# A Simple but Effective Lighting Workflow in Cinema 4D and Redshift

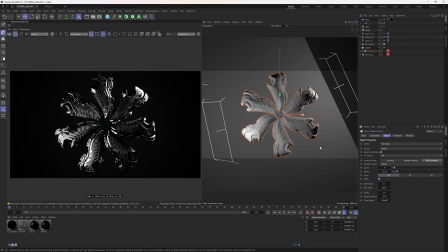33:05 Something a bit more like that. And I think it may have had one in the middle. So I'm just going to edge closer to that. And line tick wise on this, what I want more of is more of an edge light. So we'll see what we can do with that with the HDRI.
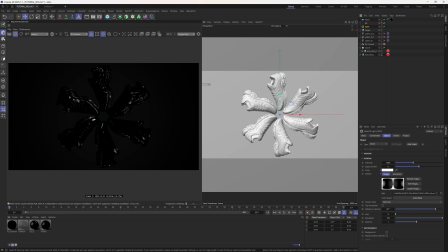33:18 One thing I would think about in this scene a little bit more, I really should have mentioned this before with the HDRI, is this plane. We probably want the HDRI to ignore the plane because this will be blocking some light coming from the HDRI because it's so close to the object.
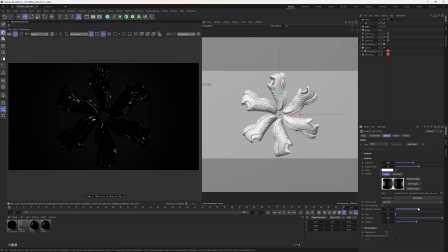33:34 There's something I should have mentioned before. It's even more important, I would say, in this setup. And we're going to get a bit more light passing off of the HDRI now because of that. So we can rotate that about. I want more highlights. Maybe something like that.
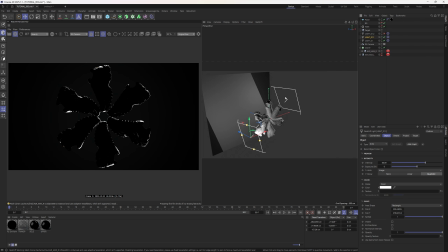33:49 Turning back on the lights now. Not a whole lot we have to do really. We kind of did most of the setup before. So all we're really doing here is slightly bigger lights. Again, I'm going to try and push things to the back a little bit.
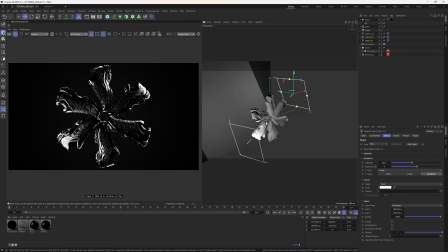34:03 I don't know how much I want. For example, in this shoe, that kind of blast of light. A little bit more on the sides of things, but then we're at that point we can have to worry about the middle shoes not getting enough light.
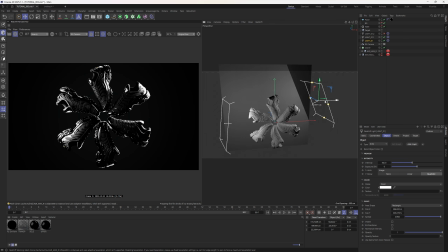34:20 I think a little bit more distance. And maybe we can match the way these lights sit. And you get a pretty clean render from that just by changing a couple of things.
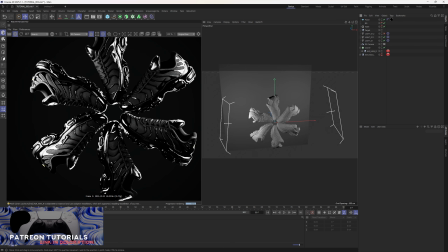34:37 And now here we have something cool going on. But what I want to do is sort of push this in a slightly different direction.
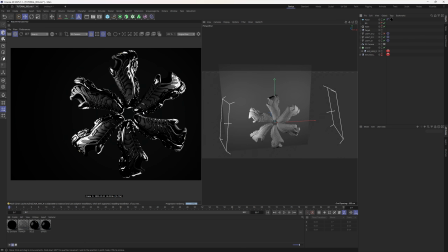34:44 So we've used the setup that we've had. We've leveraged off of that and still made a pretty clean render.
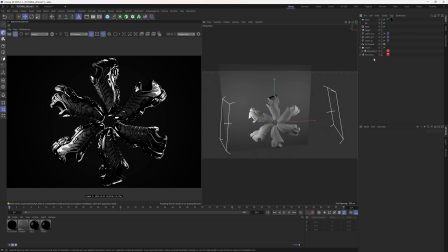34:50 Just not really took too much changing. I don't think we really need a third light here. But what I want to do is just sort of spin the art direction on this. So temporarily I'm going to turn off the HDRI. And in this scene,
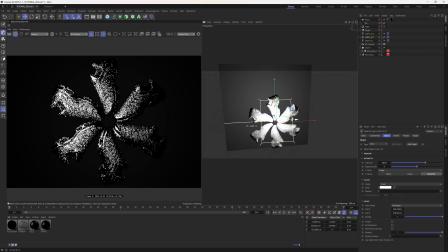35:02 what I'm going to do is I'm going to take one of the lights and I'm going to push it above the shoes here and kind of get this top light.
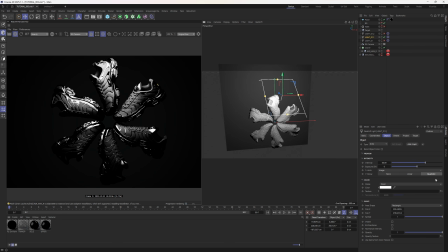35:09 So what I'm really doing here is just showing you a little bit of a different direction. And let's drop the spread this time on this big light.
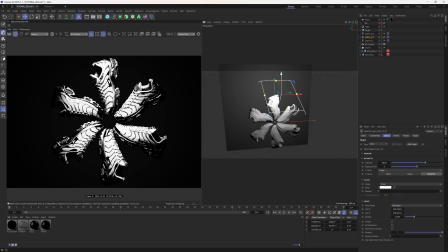35:17 I don't know if I'm going to keep it at the top, but we drop the power with that spread.
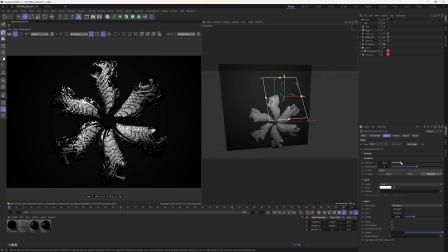35:24 So you think, we drop that spread, that then pushes all the power of the light into one place. Let's compensate by dropping the intensity. And you can just do that incrementally. Let's maybe put it above. See what it looks like in the middle.
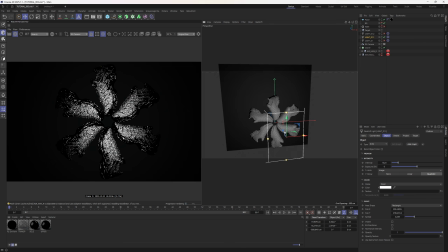35:46 Something like that is quite nice. See what it looks like at the bottom. I think something middle to top, but then at the same time we get really nice even spread across the edges there.
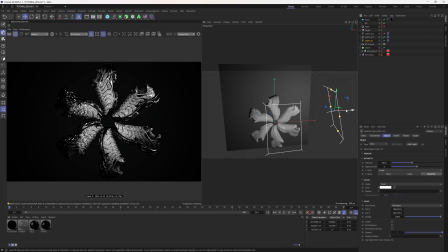36:04 So we can keep it in the middle for a second. And then with the second light, let's push this behind. Now we've highlighted everything. And then if we come back to that HDRI, turns off the light a second, I'm going to get rid of that third light.
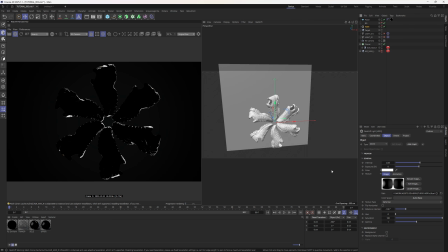36:22 Now, instead of the HDRI being a backlight, let's use that to push reflections and highlight spots, just like that, all over the object. I do remember up around 150, kind of looking good as well.
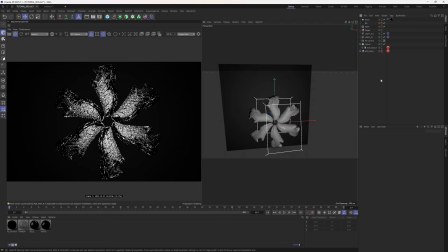36:41 Maybe something like this. Turn the lights back on. I would say that's a pretty sick setup. That backlight you could, because we're working in a circular shape, you could make that a disc, and then you could bring the sizes of that up.
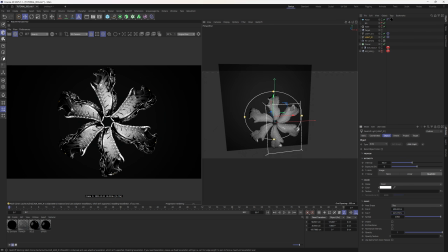36:57 So we're sort of, as these edges that are fading to black, we're sort of covering those a little bit more, but I would also drop the power. Because highlights can have a tendency to be a bit sharp and be a bit jittery.